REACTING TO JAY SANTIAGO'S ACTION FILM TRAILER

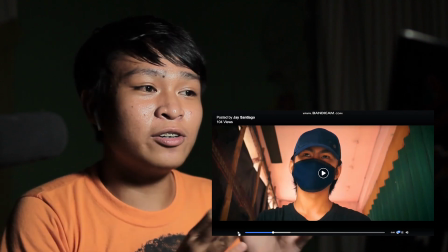so sa part na yun, naitan nyo na yung color is nagbago. The director, the film the filmmaker, parang gusto nyo sabihin na parang
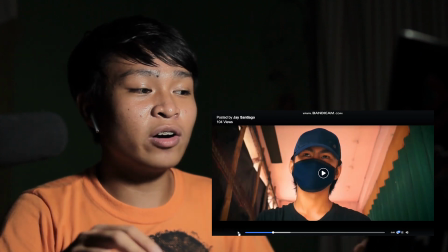may sudden change, may pagbabago na something na mangyayari, okay na or, we don't know, okay? so trailer lang naman sya
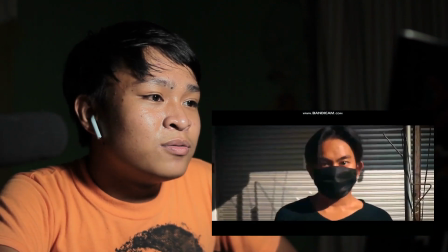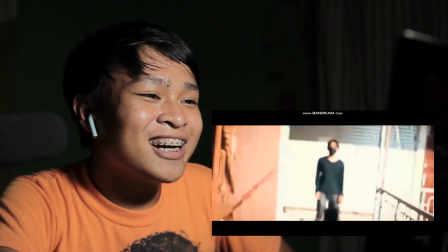okay, ganda na ang sound design
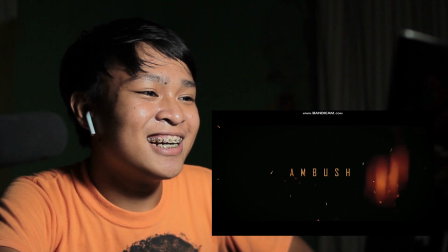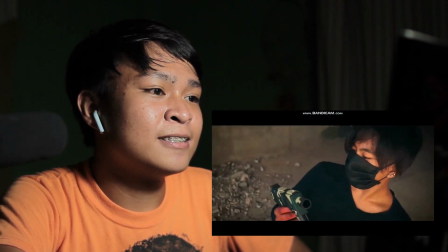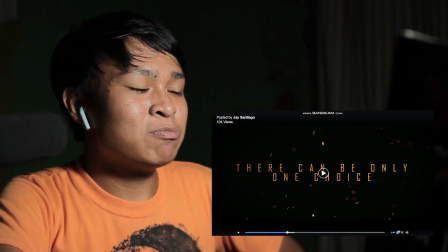okay, so nakita nyo, yung tawag dun sa pagkasa we also call that as sound design or foley so since yung foley yun yung kumbaga, halimbawa there's a sudden shot ng pagkasa ng baril e nagagawin ng foley artist or ng foley sound designer, ang gagawin dyan is magse-separate sila ng audio na irerecord nila yung pagkasa ng barel or gagawa sila ng parang any alternative na bagay na pwedeng maging kasing katunog ng pagkasa ng barel. Okay? Yun yung tawag natin na folly artist. Or another example ng pagpo-folly is halimbawa yung takbo ng kabayo. Okay? So, halimbawa sa pelikula is may ginagawa tayong pagtakbo ng kabayo. Pero, ang paggawa ng folly doon is may separate na sound designer na pwedeng gumamit sila lang kanilang mga na mga kamao tapos merong alibawa sa isang bacha meron din yung mga rocks tapos igagangan lang nila yung mga kamay nila pero yun yun yung isasabay nilang sound so ang tawag dun is folly is
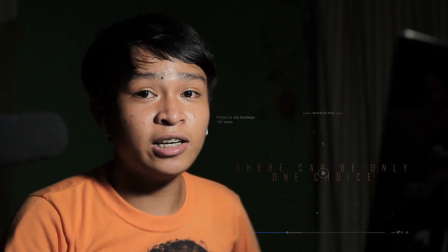part yun ng sound designing so yan okay tuloy natin
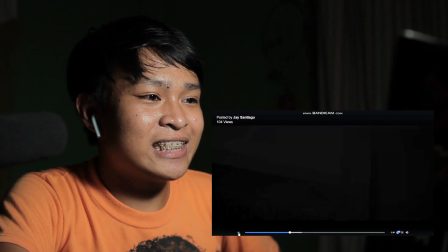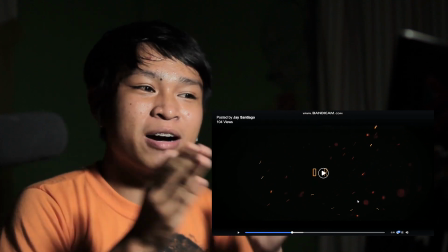ayan okay so yung pagdagdag ng pagganan ng mga text it adds more of
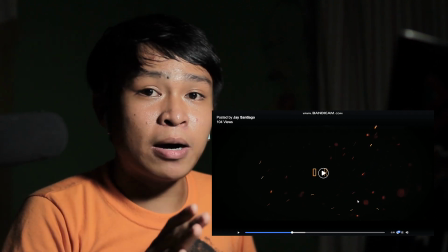intense tsaka kung gusto nyo mas maging cinematic yung itsura ng ating mga palabas,
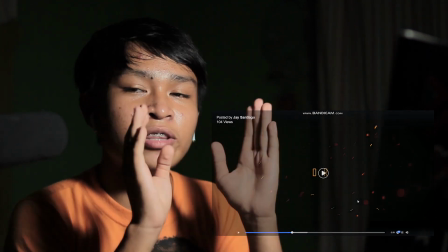ang pwede natin gawin dyan is yung text natin is mas liliitan natin sya, okay? So, para naman kumbaga, limbaw sa sinihan, pag nakikita naman sa sinihan is, wala naman tayo nakikita sa sinihan na sobrang lalaking text. It depends on the purpose, okay? So, ang gagawin dun is mas mapalitin sya para mas mukhang cinematic. Mas mukha syang parang, um, yun, mas cinematic tingnan, mas maganda sa mata, mas maliit yung text, si Wahi wala yung letters, para may resume mata ng tao, tsaka it's aesthetically mas maganda sa paningin, and, yun, para purpose nya is to show in a bigger screen, since ito is uploaded lang sya for the purpose na uploaded into internet, to Facebook, yan, kaya it's okay lang na malaki yung text natin, as long as it is readable, okay, so play natin.
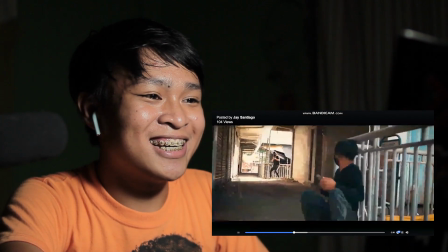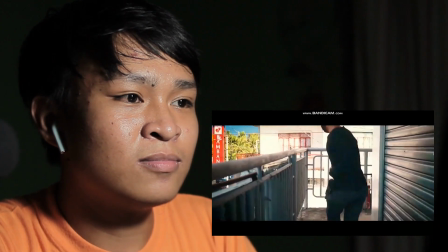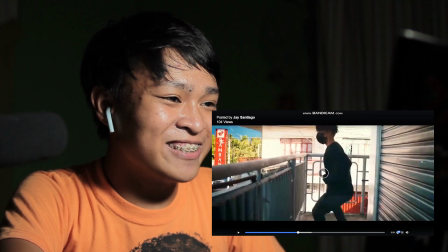Oo! Nakitao yun, nakitao yun. Mayroon syang pagtama ng baril sa...
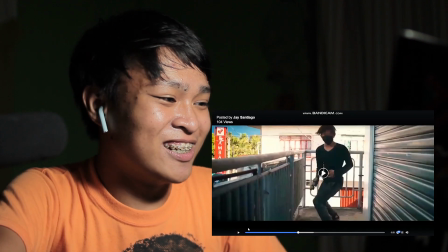Ayun, ayun, ayun! May tama sya ng baril sa ano. Sa... dun sa... ano, sa beta.
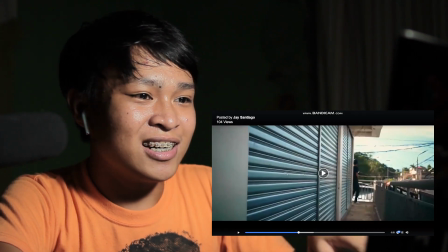Oh, there you are. Nakitao yung isa.
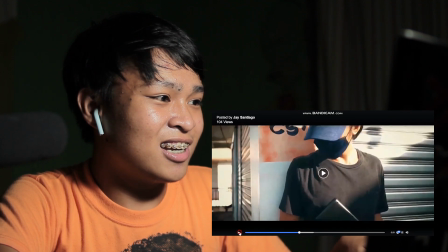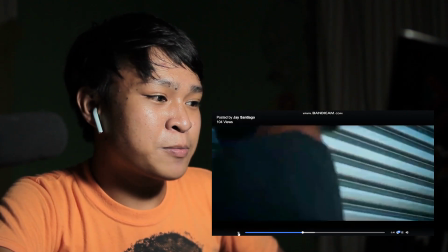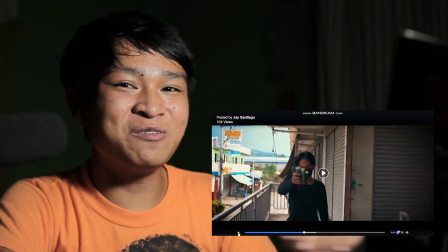Ayun! Ang cute. Ito yung mga free templates sa YouTube. Pero ayun.
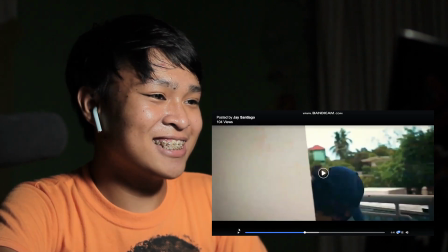Next tayo.
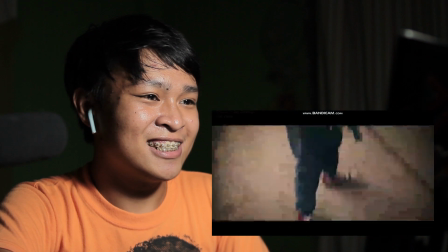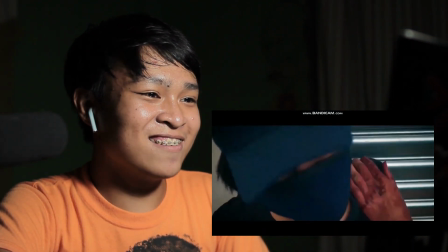Next up is up.